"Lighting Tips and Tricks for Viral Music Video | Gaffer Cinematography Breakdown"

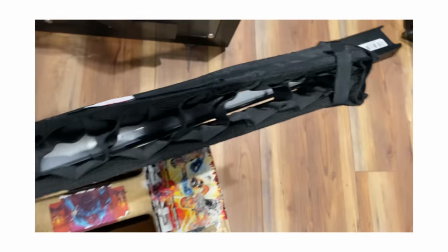And all of my tubes have little honeybee A crate grids on them so I can really control where the beam of light is landing. The one on top of this window is literally just helping push the light more. Now there is another window off camera that we weren't utilizing. It's completely blacked out. However, I did use the frame as a nice place to set the other tube, and that's what's actually providing this edge on him coming this way. Now, there is a third tube in this room, which is inside, directly sitting on top of the door frame. And that's just providing the little bit of push, the little bit of fill that you can feel here in the front, making sure he doesn't get too underexposed on the camera side. The trick here is using a light meter to dial in those tubes just right so they're not overpowering what the cream source is doing. Room tone is always best if it's one to two stops under your key light, and that's what's going on here.
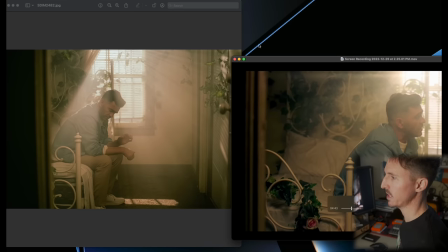So again, I want to keep jumping back and forth.
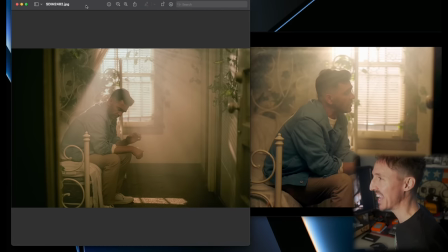This is the actual footage, and this is a photo that I took on the day, which brings me to my fourth most used piece a kit in 2022, which funny enough is a little stills camera.
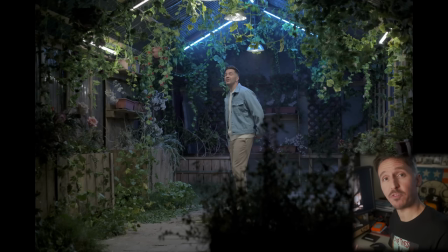I always bring the Sigma FP with me on my gaffing jobs because it
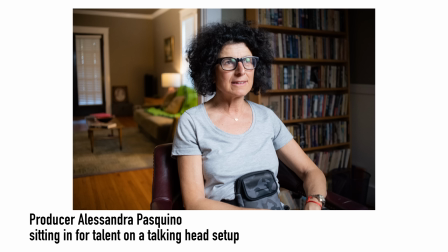allows me to take photos of my lighting setups for my own portfolio, right? Obviously, if production gives you permission to do so.
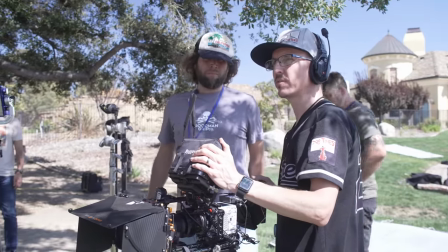And then for jobs where I'm the DP, I have been bringing along my a7S III to provide for the BTS.
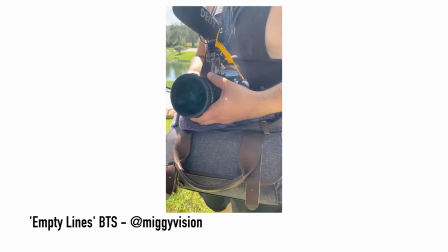Because most clients don't understand the importance of that or they don't realize the enormous impact that BTS can have on social media accounts. So one workaround to this, when I'm the DP of course, is I say, well hey, do you at least have the budget for just a person and then I can provide the camera?
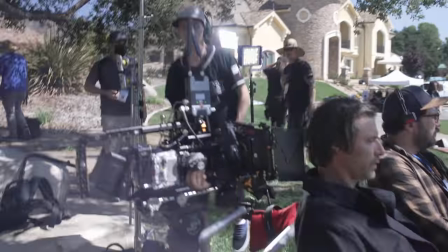And they usually go for that and obviously that's something that I love to do because of the YouTube and the Patreon.
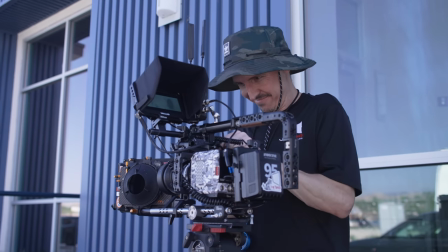But also all of my gear is insured so I have no problem handing my camera over to someone. And again, when you are the DP, you have a little bit more leverage to make proposals like that.
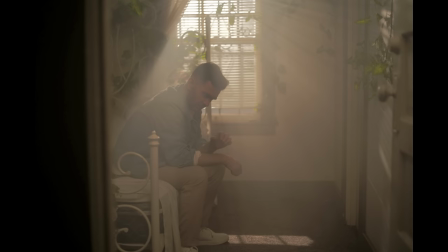But as far as my gaffing jobs go, as you can see, it definitely provides a much more cinematic image versus some crappy iPhone camera.
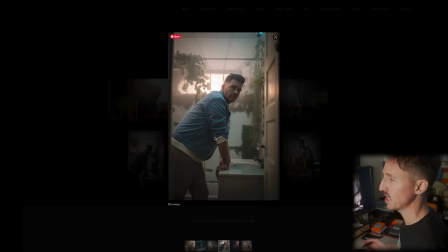Okay, now let's jump to our bathroom scene, which is almost identical.
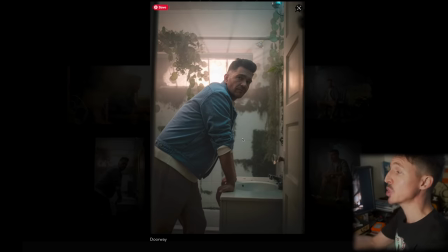The difference here is now instead of sitting, he's standing, and he's actually much closer to the doorframe as well because it is a much tighter space. So rather than front lighting him, which is something I always try to avoid for obvious reasons, this time instead of putting a tube directly above the door frame, because again that would be too much front light because he's so close to us,
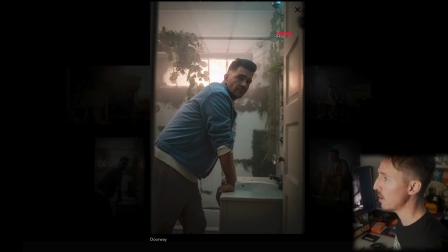instead there's actually one right above the mirror that's above the sink, and then there was another door just off camera inside the bathroom there, and I put our other tube on top of that door frame, and that's actually what's edging him out here just ever so slightly, letting him come away, come off of that background.
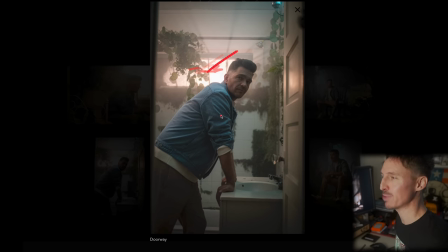And of course, our cream source is doing what it's due, you know, it's blasting through that window. But again, that was the style of this. Now, keep in mind, too, this is a portrait shot with my Sigma camera, obviously. But you get the idea here.
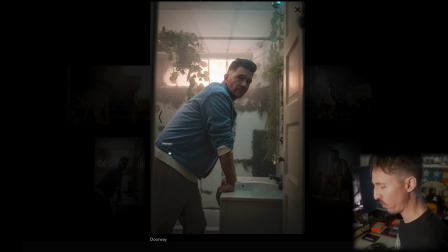Now, looking at this, I do feel like we had a 4x4 flop parked just outside of the room here. And, you know, a 4x4 Ultra Bounce flop is something like that that hangs on a C-stand.
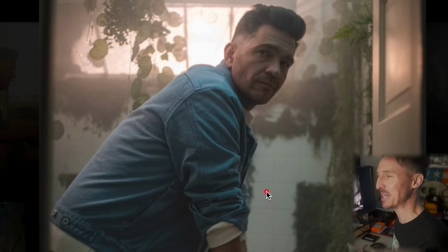And the one thing, looking at this, and my Patreon members know that I can't help but analyze all of my stuff and always talk about what I wish I would have done, is, you know,
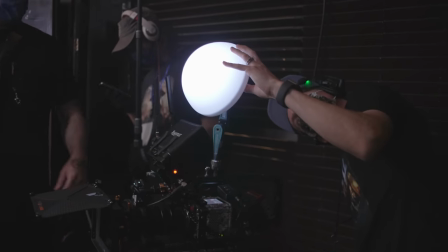this is a scenario where we really could have benefited from our little Roscoe Dash eye light.
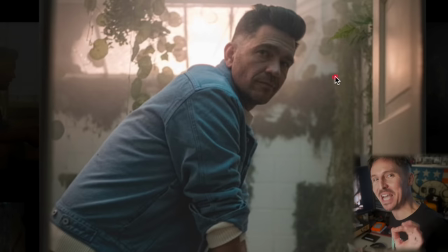Because, as you can tell, he's just not getting the ping in his eyes that I really, really, really always want. However, this was the very last setup of the day, so I can imagine this, we're on hour 13 or 14 here,
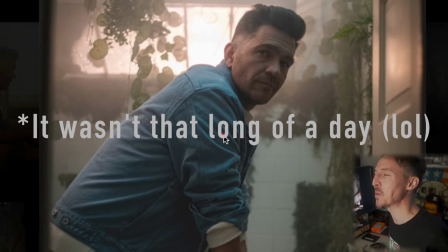and by that time when it comes around, we're all just like, let's just get out and go. you know,
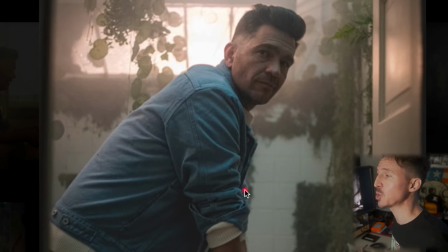because also production doesn't want to spend extra on this location either.
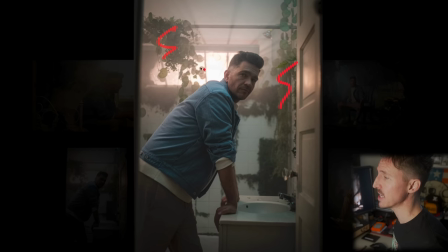Which, speaking of the location, you know, these vines and things are really providing all of the production value here. Because if it wasn't for these weird vines and grass all over the walls, it would be just boring stark whiteness, right?
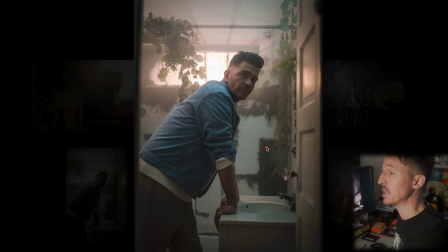But also, again, what's happening and helping us here is the haze.
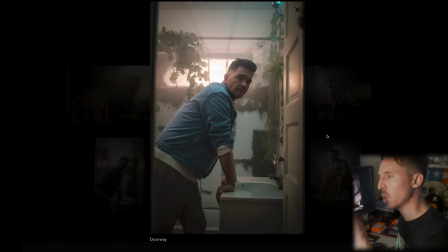And why I always use haze on set is because it helps lower the contrast and lift the blacks. and it's really adding nicely to this overall gritty yet otherworldly vibe that we have going on here. There's a certain kind of ethereal feeling of this video and that's just what the piece demanded.
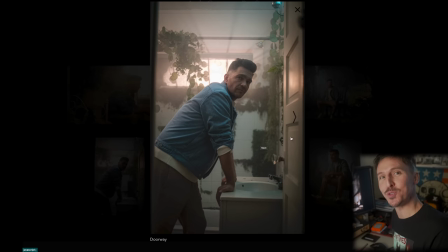So I guess that would bring me to my fifth most used tool of the year which would be my hazer.
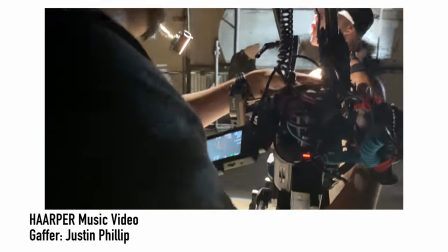In fact most of the folks I work with I always hear this statement multiple times. It wouldn't be a dog times job without the haze.
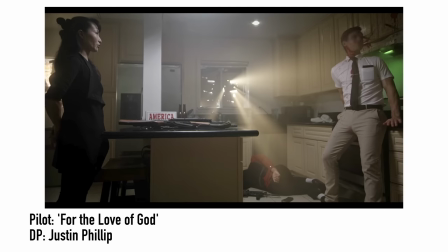Whether it's for stylized production such as this one or if I'm just using it to help out the room tone and add texture to the overall image.
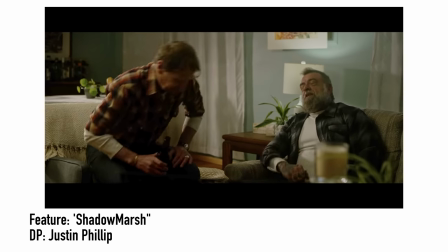So if you need an extra element and help lifting your blacks, then a really subtle bit of haze in the room is going to be your number one helper.
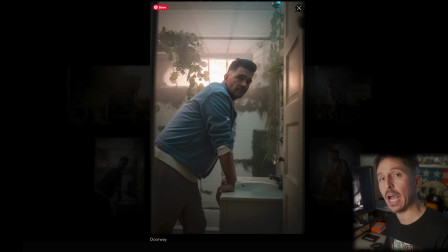And I've already done an entire video on how to properly meter for haze.
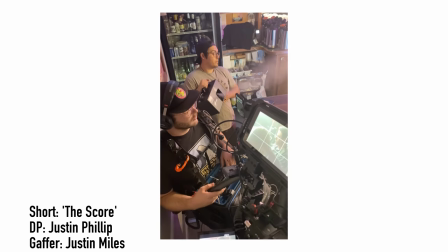I've left a link to that down below, as well as there is a link to the hazer that I use, which it is very compact,
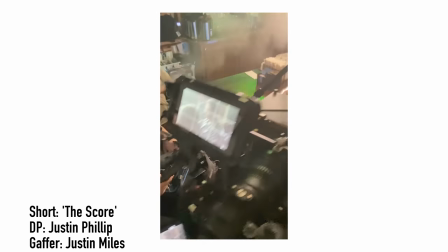it's very affordable,
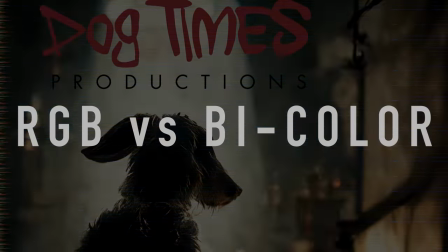and for its size it actually packs quite a bit of punch now one last thing to talk about before we go is if you are
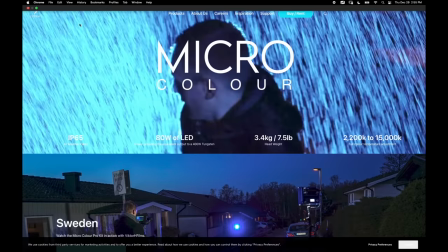interested in the little cream source micro bender you're bound to come across this micro color
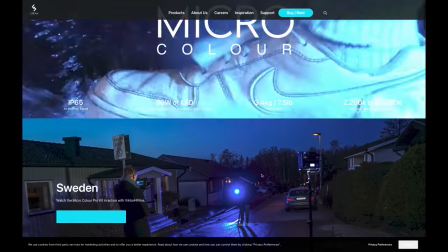which is the newer rgb version however this one is going to be
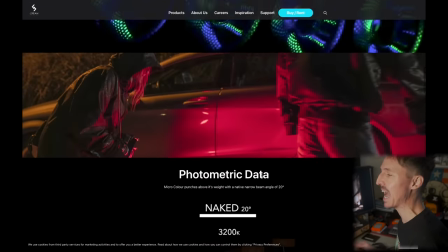over 300 percent less output meaning that the bicolor version
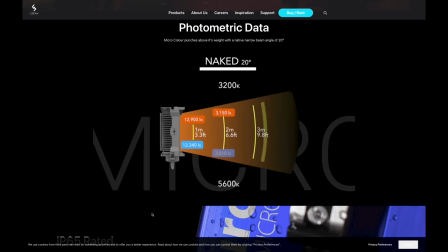is three times as powerful as the rgb one and at that point considering the costs,
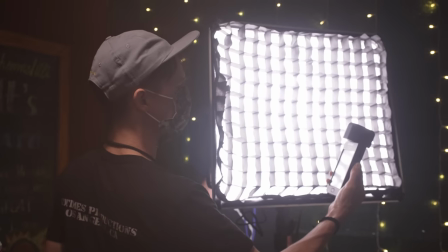I really think you'd be better off with something like the Nanlite Mixpanel 150, which is another awesome sky panel option that I keep in my kit as well.
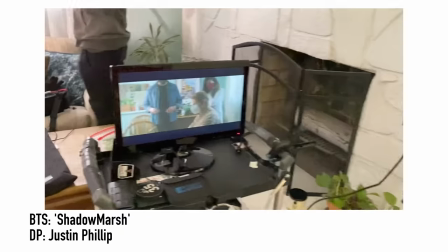I already did a full review on that thing. As always, links down below. It's another light that I bought with my own money.
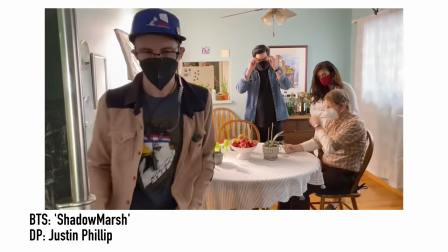And I like to say that so people don't think I'm just making ads for free shit. That's never really the case with me because here's the thing. If I'm truly interested and passionate about something, I will research the hell out of it for at least a month before I end up buying it with my own cash.
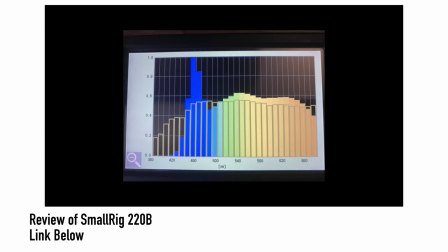And plus when it comes to the reviews I do here on YouTube, I have so many rules of my own that it scares most companies away.
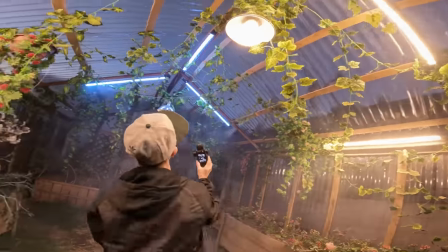Now as you can see, there are a few other larger setups involved with this music video that I broke down some time ago over on the Dog Times Patreon.
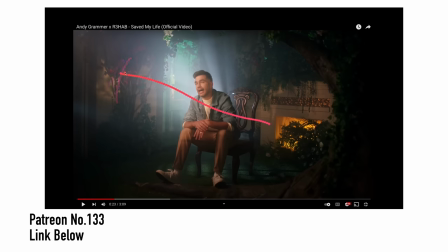So if you're interested in seeing more of this, then links are down below. However, the main point of this video I wanted to drive home was showing what you could accomplish using very little. I am always far more interested in modifying the light.
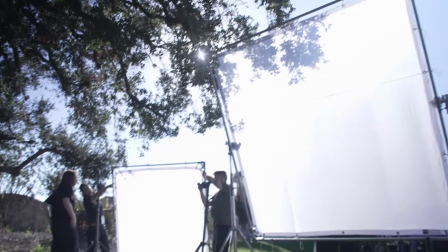That's why over two years ago I spent about two grand on a whole bunch of my own rags and flags because I like having options for control. So, as always, thanks for watching. If you're new here, consider hitting that subscribe button, the like button, perhaps the share button. Going off of that, I want to start something new here, and this is for all of my diehard fans that watch all the way to the end. If you are on Instagram, do me a favor, screenshot this video, post it in a story,
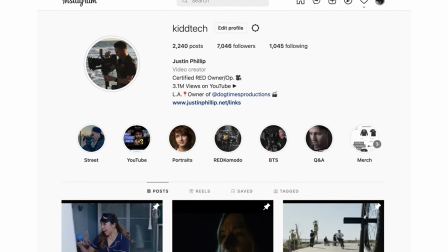tag me in leave a little quick little blurb about what you learned from the video or what you took away from the video. I will be sure and reshare that and I think that'll be a nice way of leading people to your Instagram account and also kind of making people more aware of the video and what we do here.
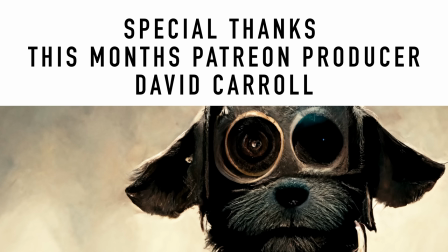As always I got to give a shout out to this month's Patreon producer that's David Carroll and for now that is a wrap.
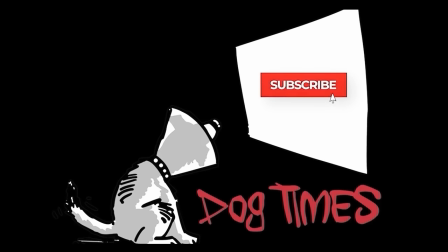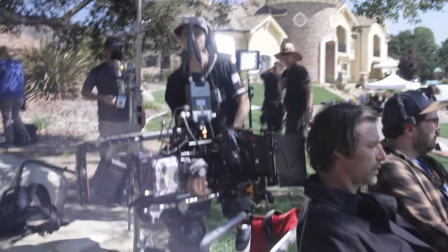This will be better for now we can use oh sorry guys We can use that for now. That's cool.
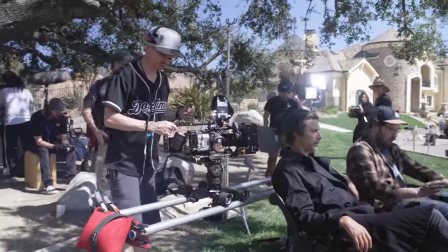Let's do it. All right, let's do it, everybody.
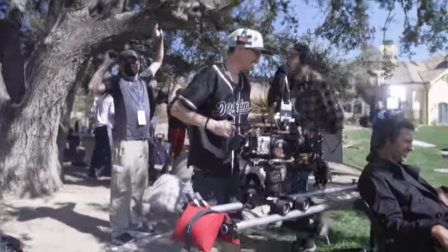Among other things.